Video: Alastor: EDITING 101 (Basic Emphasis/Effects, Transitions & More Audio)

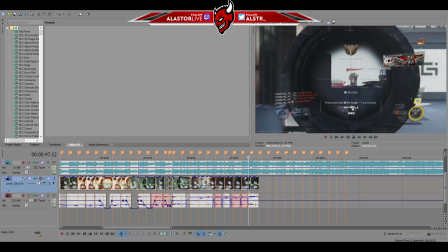So from listening to that, you can realize we can do a nice simple fade off, because this does end on a, I guess, significant beat. I mean, in respect to the shot itself, it doesn't end on it ends on a nice strike, a nice downbeat.
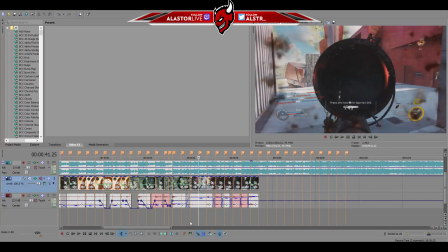So we'll watch the whole clip again, and then we'll mess with the music.
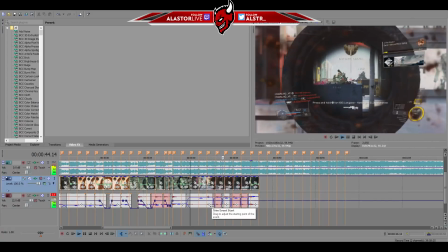Caught inside these burning lies, left beside myself,
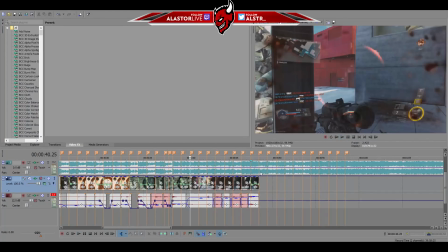and it's clear that So basically, we're going to grab the music.
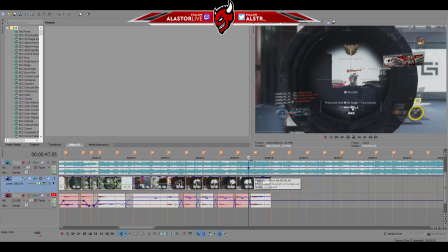We're going to go somewhere before the final shot. It doesn't have to be too specific, and we're going to go out now.
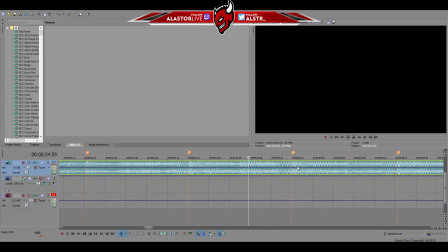We're going to give this some room to breathe, or some room to fade, I guess I should say. we're going to go to maybe 55 seconds. If you know anything about me, I'm super fond of getting my videos to end on specific points,
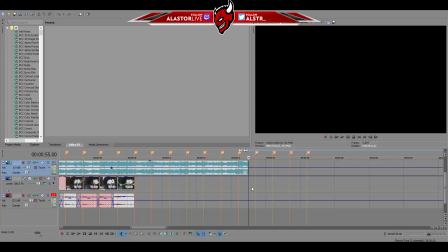whether it be 1 minute, 1 minute and 11 seconds, 11 minutes and 11 seconds, like When We Were Kings 2 and Otaku's Taj Extremity. So I'm very fond of that. So we're gonna stick with 55 seconds because it's just the most appealing to my eyes.
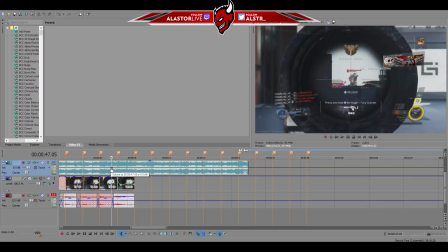So we have that point that we set here where it's set to 0 decibels, the default. Same thing with the beginning, by the way. I wasn't too specific about that. You always want to leave it at 0.
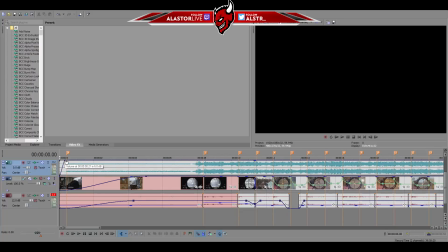It's not like the composite level where you push it to the top, because that's going to double the volume. It's going to be, or not, I don't know what it translates to, but it's going to pop that shit up. So don't do that. Obviously the bottom, the infinite, I believe it's called, yeah, infinite negative decibels, that's going to be absolute 0.
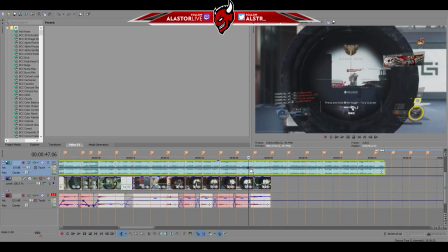You're not going to hear anything. So we have this right before the last shot,
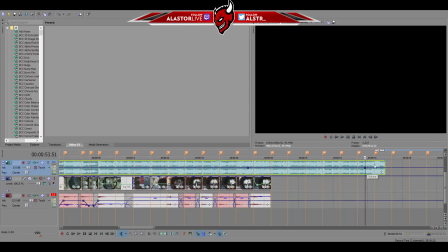and then we're going to set another point at the end by our 55 seconds where we want it to end, and we're just going to drag it down to the infinite, and we're going to leave it there on that cursor.
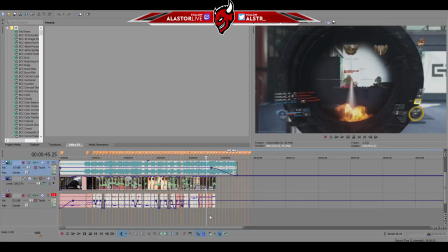And now, as far as the audio is concerned, it's not going to be the most appealing place for the end of the video, you know, for the end of the edit, just because it's not like a significant, like, end of a chorus or something like that, or the end of an actual song. But, you know, it's the best we can do with the amount of clips we had.
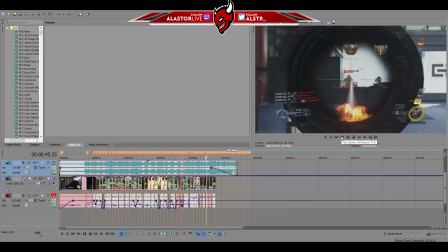So I feel like this will help a lot of people, because not a lot of people really get how to end a video like this. So here we go. This is how that'll look.
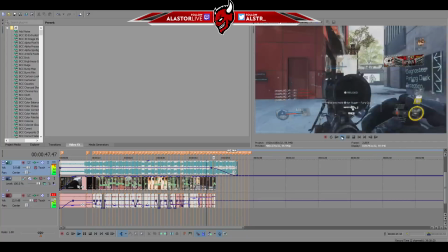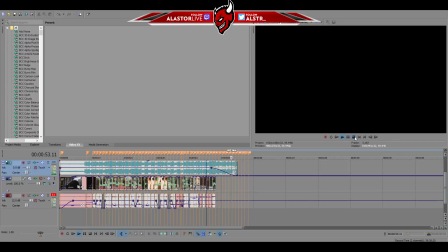So actually, it picks up because as you remember, I was gonna end it here originally because that's where it's nice and it ends well. So we're actually going to pull this back. We're going to leave it to 55 seconds so I know where I'm going to end my render.
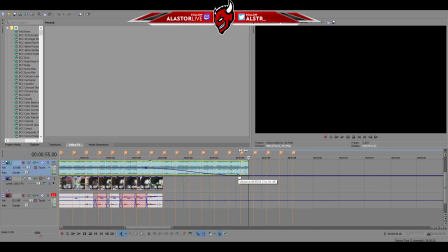Just so it's a mental note. And we're going to drag this back a little bit just so we don't let it pick up.
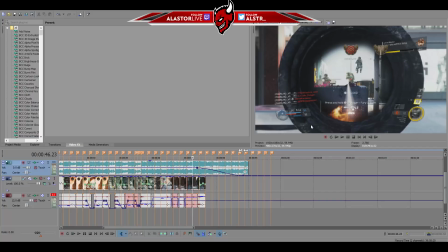Because if we let it pick up, then people are going to realize in the back of their head, oh, well, that's not even like the end of the song, even though it's fading out in the middle of the song. People will, you know, people will still appreciate it as though it's the end of the song because it's the end of the video. So we want to eliminate the idea of them thinking about the song not actually being over.
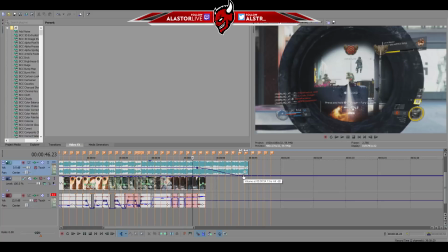So we're going to cut out that end bit like I just did. I dragged it over. Let's see if that was enough.
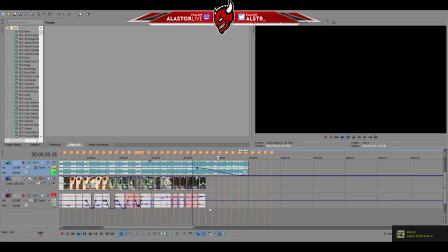Alright, just a little bit more like this. That should be perfect. Let's listen.
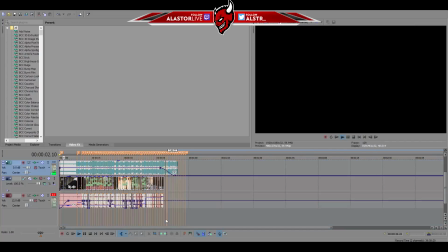So yeah, that was clean. It wasn't too messy.
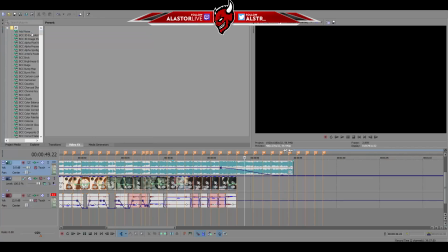Obviously not the desired way to end an edit, but it's the way we're going to go about it. So we have this done as well.
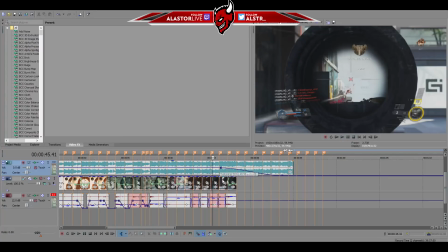We moved it over a little bit more, so it's almost at the second to last shot. So let's listen to that.
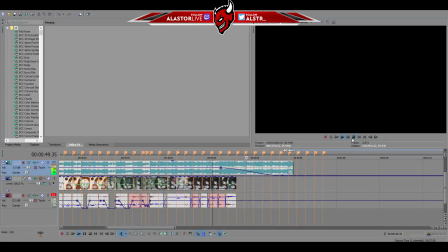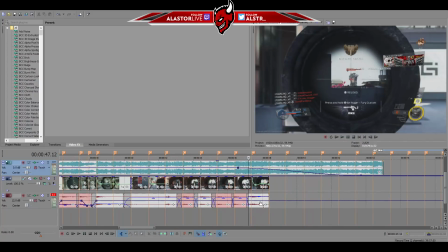So, yeah, we seem to be in a good place there. For the last shot, I forgot to do this.
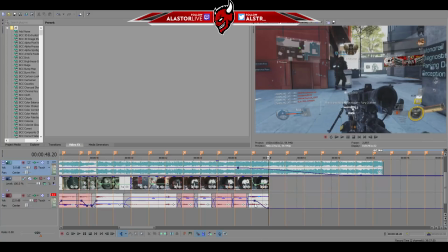Always remember to make sure you kill it. And we should be good.